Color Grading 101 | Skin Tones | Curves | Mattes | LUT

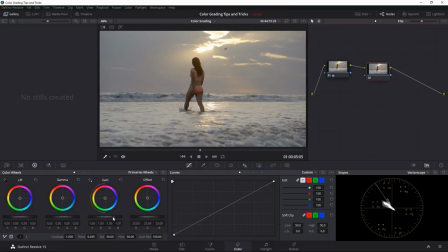But basically, this note, I want to use it to, like I said, add some color there in the sky. And so that's where these color wheels again come in really handy, because now I can take, for example, if I just wanted to make the whole image, let's say, like I said, reddish, and I can do that by taking the whole offset. And you can see right away to add just kind of a little bit more of a character to this shot.
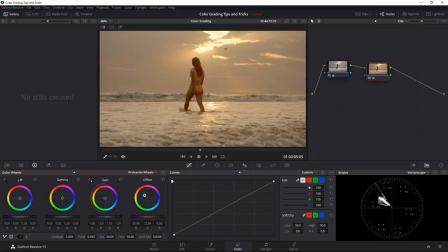Now for me, you know, I kind of don't want to make the whole thing look red like this, because then she's really looking kind of strange, so her skin tones. So what I'm going to do is I'm going to reset this, and I kind of want to add it more or less here, I would say, in the midtones.
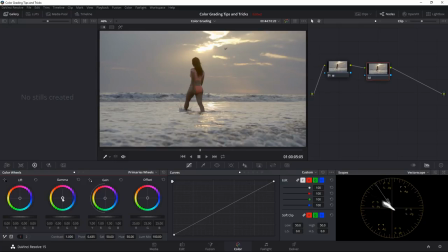So again, the gamma, I'm going to take the wheel and I'm going to start pulling it to kind of the colors that I want. So if you want to make the sky greenish, again, you can kind of turn it towards greenish or bluish. In my case, I want to pull it towards these kind of reddish colors.
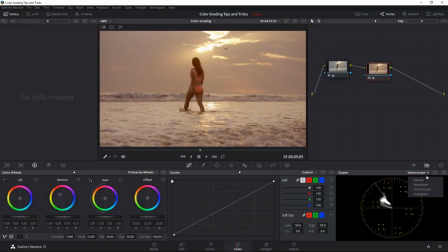Now, as you'll notice, as I'm doing this, it's affecting pretty much here, if I turn on the parade, it's affecting kind of pretty much the whole image. This is kind of the red channel, and you can see the whole image left to right. If I move it here, the whole basically shot is going there.
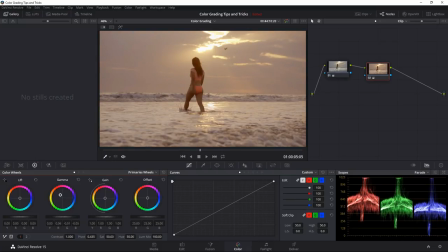Well, what I want to do is I want to take the midtones, but the shadows, like where we see here,
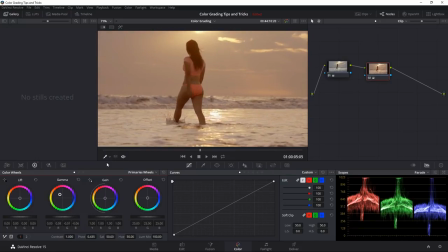you know, here the darker parts of her skin and the hair, I don't really want that to necessarily turn, you know, so red. So that's where, you know, I can take the lift at the same time and start pulling it in the opposite color. So kind of here towards the blues.
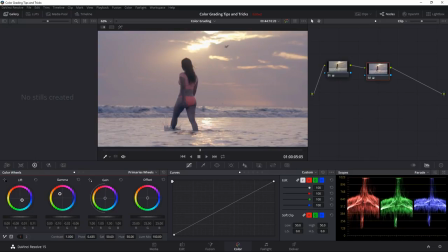And again, having a control surface at this point is going to be really handy because, as you can see, I kind of have to go one by one. Whereas, again, if I were to just reset this, then as you can see now, I can just go with my control surface and I can move both of these wheels.
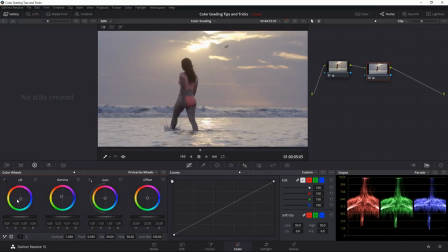You can just watch those wheels moving and I can just adjust it and really kind of bring that color to how I want it to be. So there, the sky, like I said, I'm adding a little nice color, but I'm kind of countering the shadows.
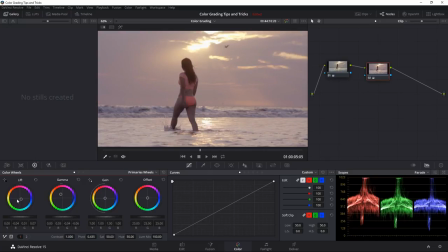And I think somewhere there is looking pretty cool. So again, I'm going to just zoom out.
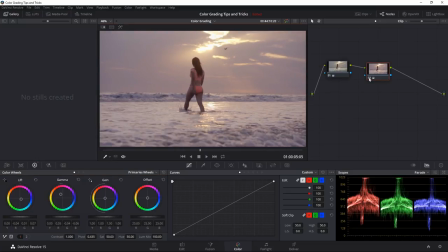And this is our grade here where you can see this is how it looked before. This is how it looks now. We're kind of added a little bit more warmth to the sky. And I'm going to go maybe here and turn the gamma even more towards kind of reddish. And maybe, you know what, I'll even take the gain or the highlights here.
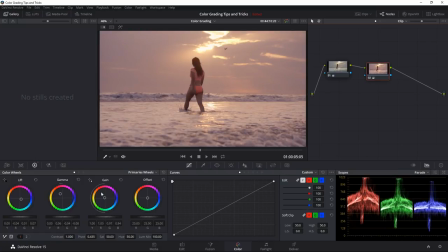And I'm also going to move them here, kind of add a little bit there, maybe kind of make it feel like that sun is really, really hot, like really towards the yellows. And somewhere there, I think, is pretty cool looking.
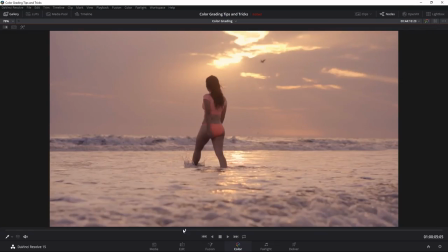And again, now just kind of bring this up and play the shot so you guys can see how it looks.
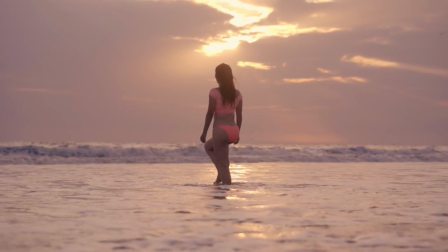Pretty epic, I think, looking shot, and definitely when you compare it to what we started with, which was this.
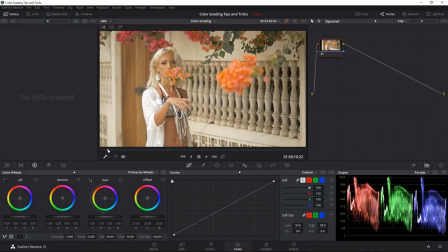Doesn't look as epic, kind of feels very bland. Now here's our next shot that I'm gonna work on, and it looks pretty good. You know, you can look at the, here, the parade, or we go on the waveform, and you can kind of see it's overall it's a shot that wasn't shot in log,
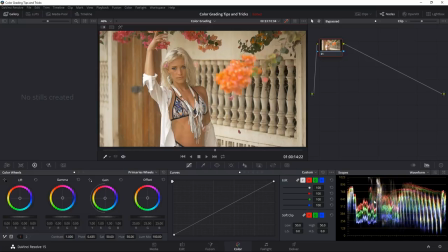so because of that it's the information is nicely spread out over the waveform. You know, we have some information there all the way in the highlights, and you know, parts of it here. This is like the darks between the bars there. They're going almost completely to zero, so it's nice in that respect.
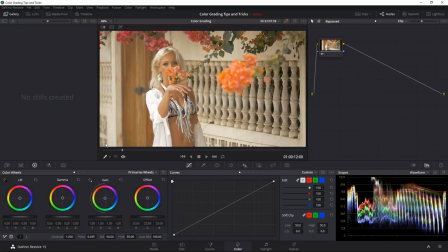But I think where the shot, you know, can look even nicer is if we kind of just make it a little bit more vibrant. Like on purpose, when I was shooting this, I picked this location because these flowers look really nice. But unfortunately, by the time we actually got there to shoot,
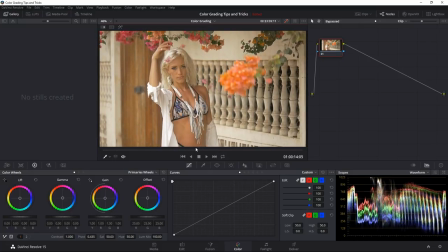they started kind of, you know, wilting a little bit, and the colors just weren't, like, especially here, these petals that are falling down. You can see the colors of the flowers weren't as vibrant as I really wanted them to be. So in this case, you know, you could just say, well, just bump up the saturation, right?
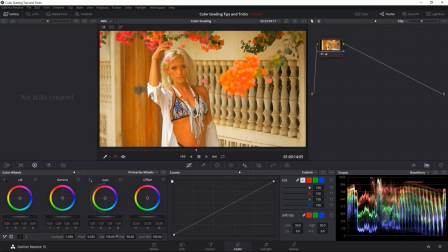Now, if I do that, then here's what's going to happen. As you can see, I bump it up, and yeah, maybe the flowers here are looking kind of nice, but these ones here, definitely I don't want them to be, you know, looking kind of like they're almost toxic or, you know, radioactive.
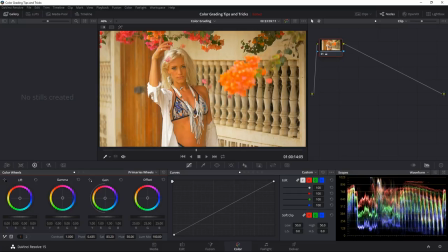And the same thing with the girl here in the shot. So definitely don't want her skin to look like that. So that's where using curves can be really, really helpful. And I'll kind of just show you how I can work in pretty much doing everything that I want to do on this shot just using curves.
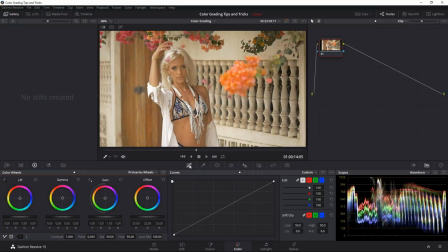So I'm going to reset here the saturation and go to our curves here. If you're in one of the other settings, just click here. And here it shows you first the kind of overall curve. So you have your, everything's kind of linked here.
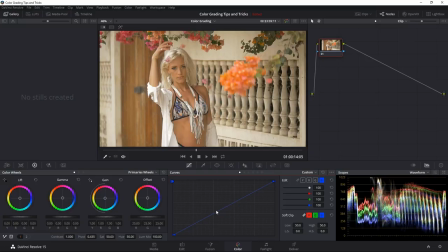You can unlink it and you can, for example, choose just a red, green, or blue. So let's say if you wanted to add blue to the shot, you can just, you know, adjust the blue curve here. I'm going to kind of gang them all together. And this is just going to basically let me adjust the overall kind of, you know, all of the channels, you could say, on the shot.
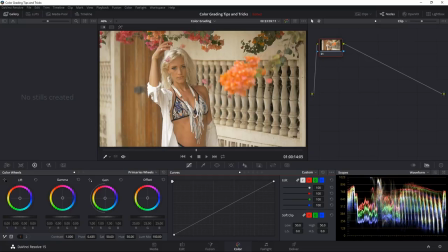So maybe one thing I'll do is I'll kind of add a little bit more contrast here, like the black there, and then like around the strap around her bra, or for example, the black there behind the fence there is maybe not looking as kind of punchy as I would want it to be.
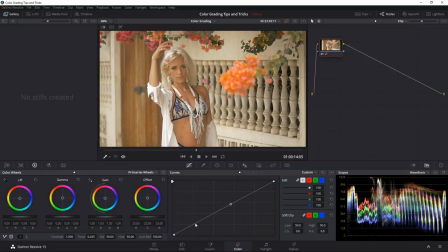So maybe I'll, you know, create a point here on this line and then take just the kind of shadowy areas somewhere there, like this kind of, see, this grayish area there. And I'm going to just pull it down. So you see, I'm adding a little bit of contrast. Now, maybe she's getting a little too dark, so I can add another point here and I can brighten her up a little bit.
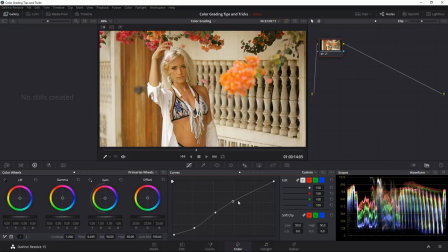So that's how you can kind of use the overall here curve to adjust the contrast to the kind of the point that you like. So somewhere there, I think very subtle. But again, if you're, this is how it looked before, this is how it looks now.
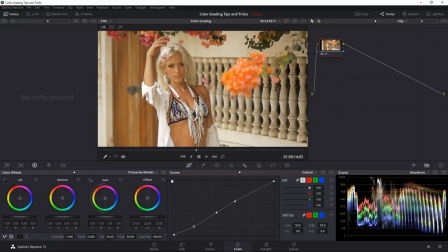So subtle difference, but it's there. It adds a nice little contrast. Now, next thing I'm going to do is, like I was saying before,
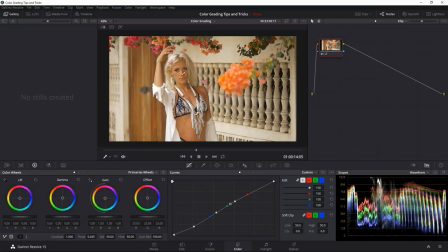you know, I want to basically add the overall, the saturation, but not to her skin, right?
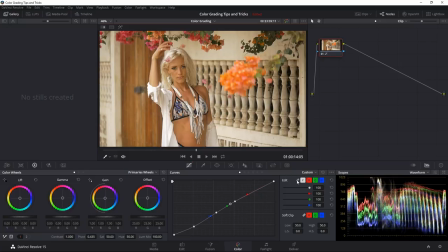So that's where curves come in really handy, because now I can go basically here, and here where it says custom, and I can choose different types of curves. And the curve that I'm going to be actually picking right now is Huma versus saturation.
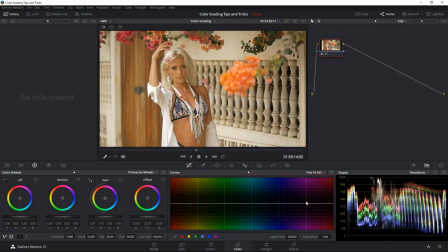So or hue versus saturation. So what this basically represents is here you have different hues or different colors of your shot. And this is our curve here. And up and down just simply means that's the saturation, as it says up here, hue versus saturation.
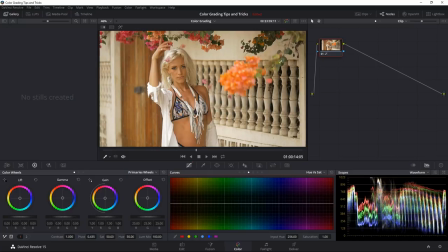Meaning if I want to adjust the saturation of just this particular sort of set of colors or hues, then I can select them. Now I can do that by just clicking anywhere here. Like let's say if I wanted to pick the green here and bump it up, I can do that.
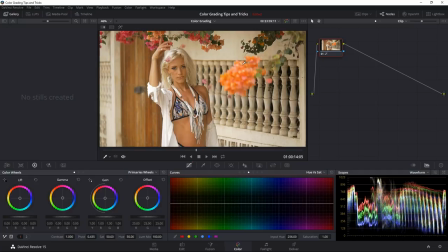Or if I want to really kind of target the colors, then you know, I can actually go here and with the color picker, I can pick. So let's say I want to actually adjust these greens here. So I'll pick this, and you can see here it creates a point. It's showing me where, which kind of hues these are. So it's kind of going a little bit into this yellowish and greenish.
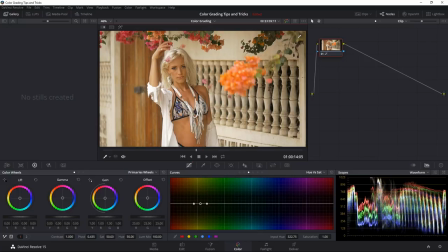I'm going to pick another here color, maybe this one. So here it's created another point. And definitely here these flowers. So here it created another point, you can see here and here. And, you know, if I wanted to, I could also click here on her skin, and it's showing me right now her skin is this point here.
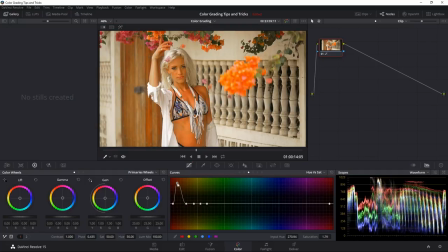So if I move this, you can see if I move it up, it increases the saturation. If I move it down, it decreases it. So now I'm just pretty much controlling, like, basically the colors or the saturation of those kind of hue of colors.
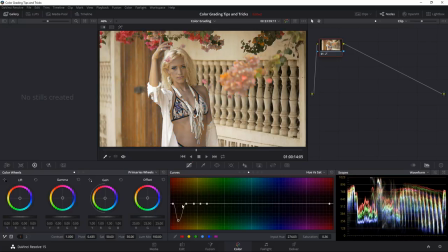So that would be her skin. So I actually want to do the reverse. I want to leave this alone, and I want to move all the other points pretty much up. So I'm going to move this up. And here, definitely these kind of greens, I can move them all the way up. And I would even here, like this, for example, flower. So these are basically the red here where these flowers are.
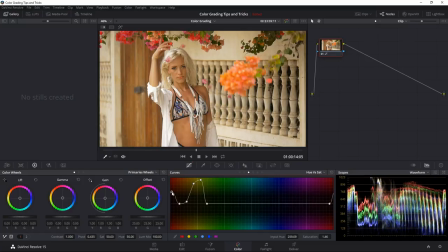And I move this up, maybe not as high, but somewhere there. So, because again, if I go too much, then again, they start looking like they're radioactive. But I'm even going to pretty much move this whole curve, like, because I kind of want to see like those nice colors that she has, this pattern of this kind of blue and kind of,
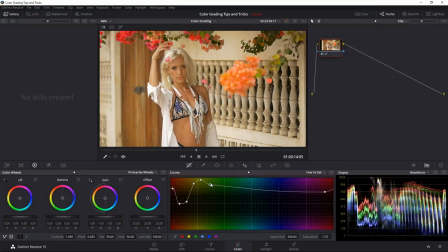you know, these other sort of shades of colors that she has there on her bra. I think that will look not nicer if I, again, just kind of pump the colors there.